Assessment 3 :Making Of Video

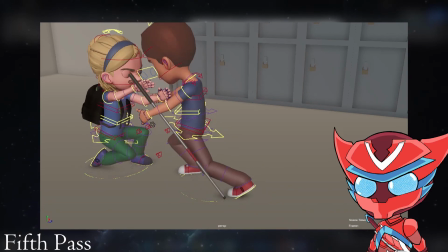(20:35)
Therefore, I must consider the shape of Sadie's arms and hands so that they wouldn't look
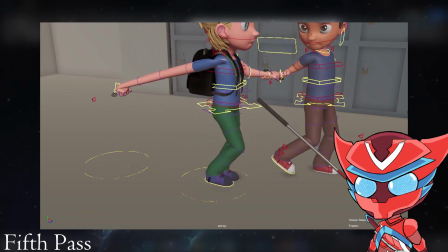(20:40)
broken or twisted due to the arm extending too far to grab the cane,
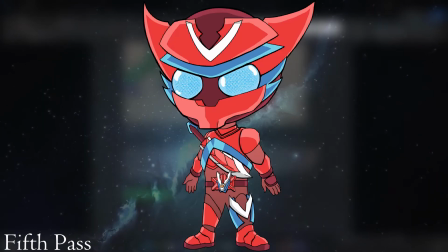(20:44)
and neither should her hand clip into the cane.
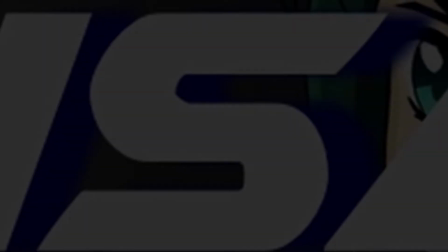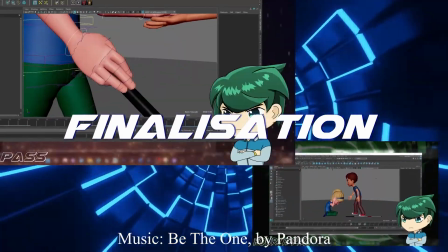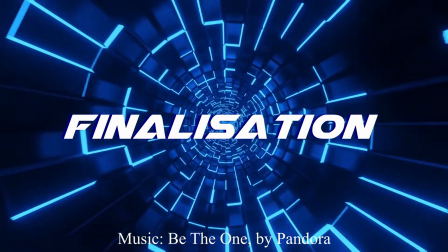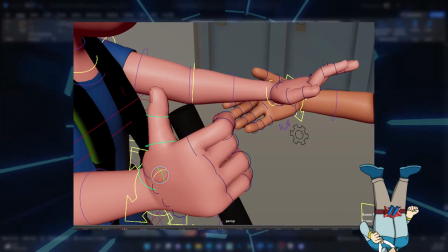(21:06)
While animating Gladys's hand holding the cane, there are some parts where the hand is clipping.
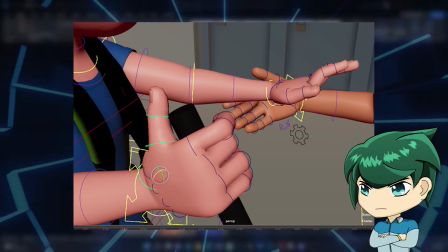(21:12)
I tried fixing it, however this would mean that I would have to animate it once, which will make the movement janky.
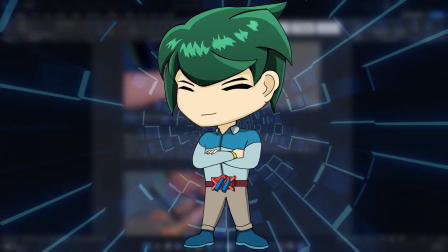(21:20)
Therefore my solution is to make the hand look like it's holding the cane by compromising some clipping and making sure it's not obvious.
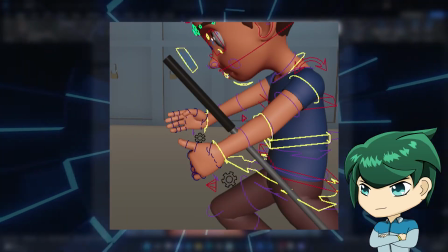(21:28)
Another thing I need to fix is Sadie's hand when holding onto Gladys. I'll do the same process I've made for Sadie's hand, involving converting keyframing of her hand from forward kinematics to inverse kinematics,
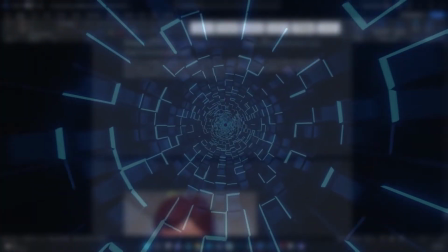(21:40)
and animating it in 5s to 10s. After that, I've completed animating Sadie's hand to sync with the cane.
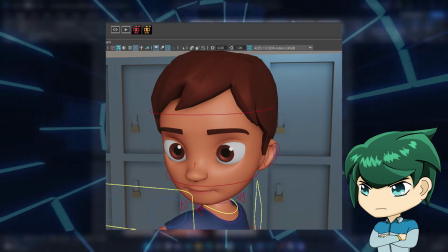(21:49)
Then I've decided to follow up in the feedback regarding Gladys's facial expressions.
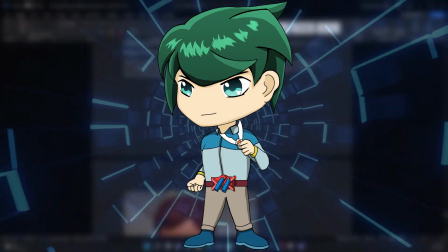(21:55)
This because he needs to act alongside Sadie so that it doesn't look like he's a completely different scene.
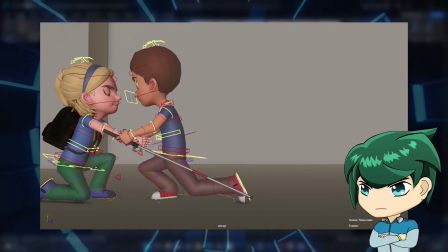(22:03)
Therefore, I started with his facial expression of standing up, since there needs to be an expression of him picking up Sadie with effort.
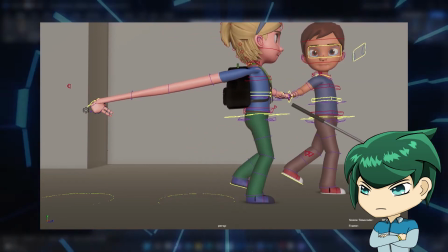(22:11)
This because of the feedback I've received from my classmates.
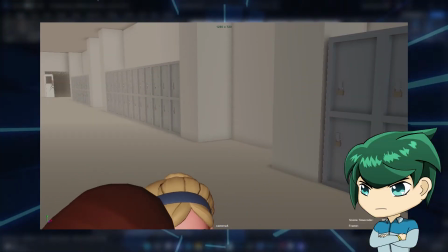(22:16)
After that, I've animated Sadie's smile and made sure that her smile should come out sooner.
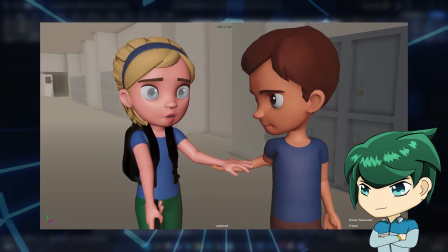(22:23)
Therefore, I've keyframed the smile sooner so that the audience is able to process her emotions.
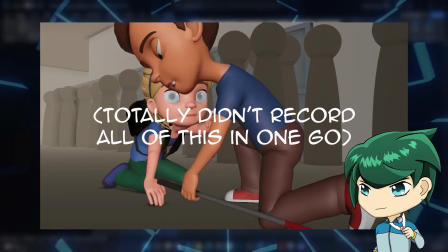(22:28)
After that, I began to make some finishing touches, including rendering and finalizing the background for rendering.
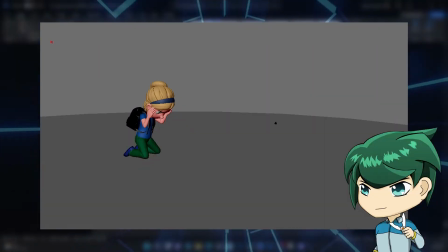(22:37)
Throughout this animation process, I've learned technical skills involving how to use different 3D model rigs,
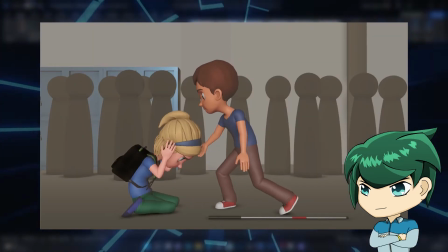(22:43)
how to reference them, and how to meet professional standards in animation.
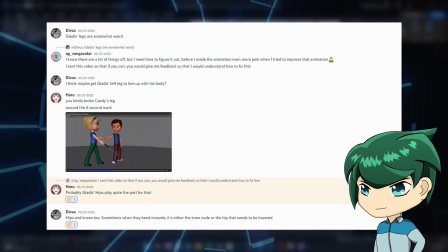(22:49)
I've also learned aspects of teamwork as this animation was made in a group effort by the three of us,
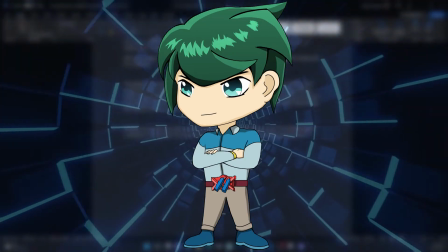(22:56)
and also learning how to make our animation appealing through feedback and through the weekly material.
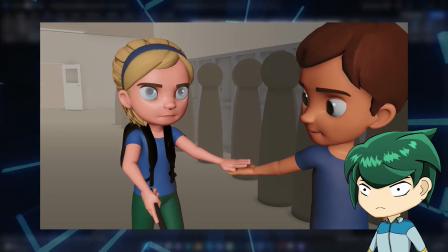(23:07)
Though this assessment is due on the 8th of June,
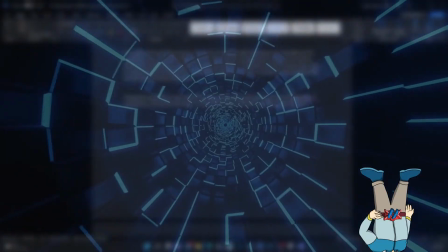(23:11)
this animation is a part of the WA Animators Competition 330,
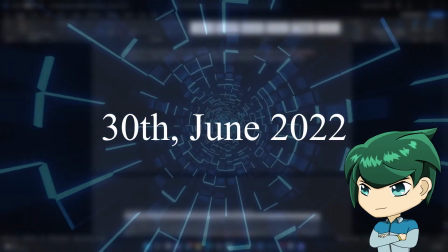(23:16)
and its due date is on the 30th of June.
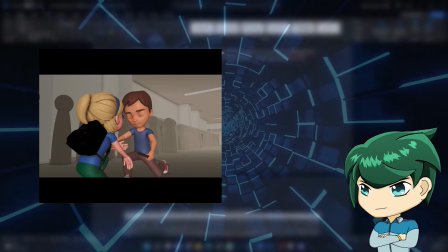(23:20)
Therefore, the final outcome of this animation may be different compared to the animation submitted.
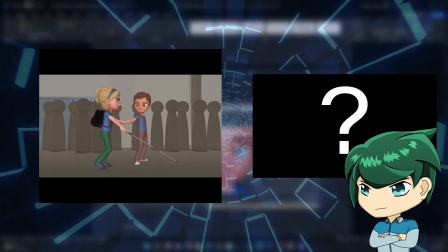(23:26)
Thank you.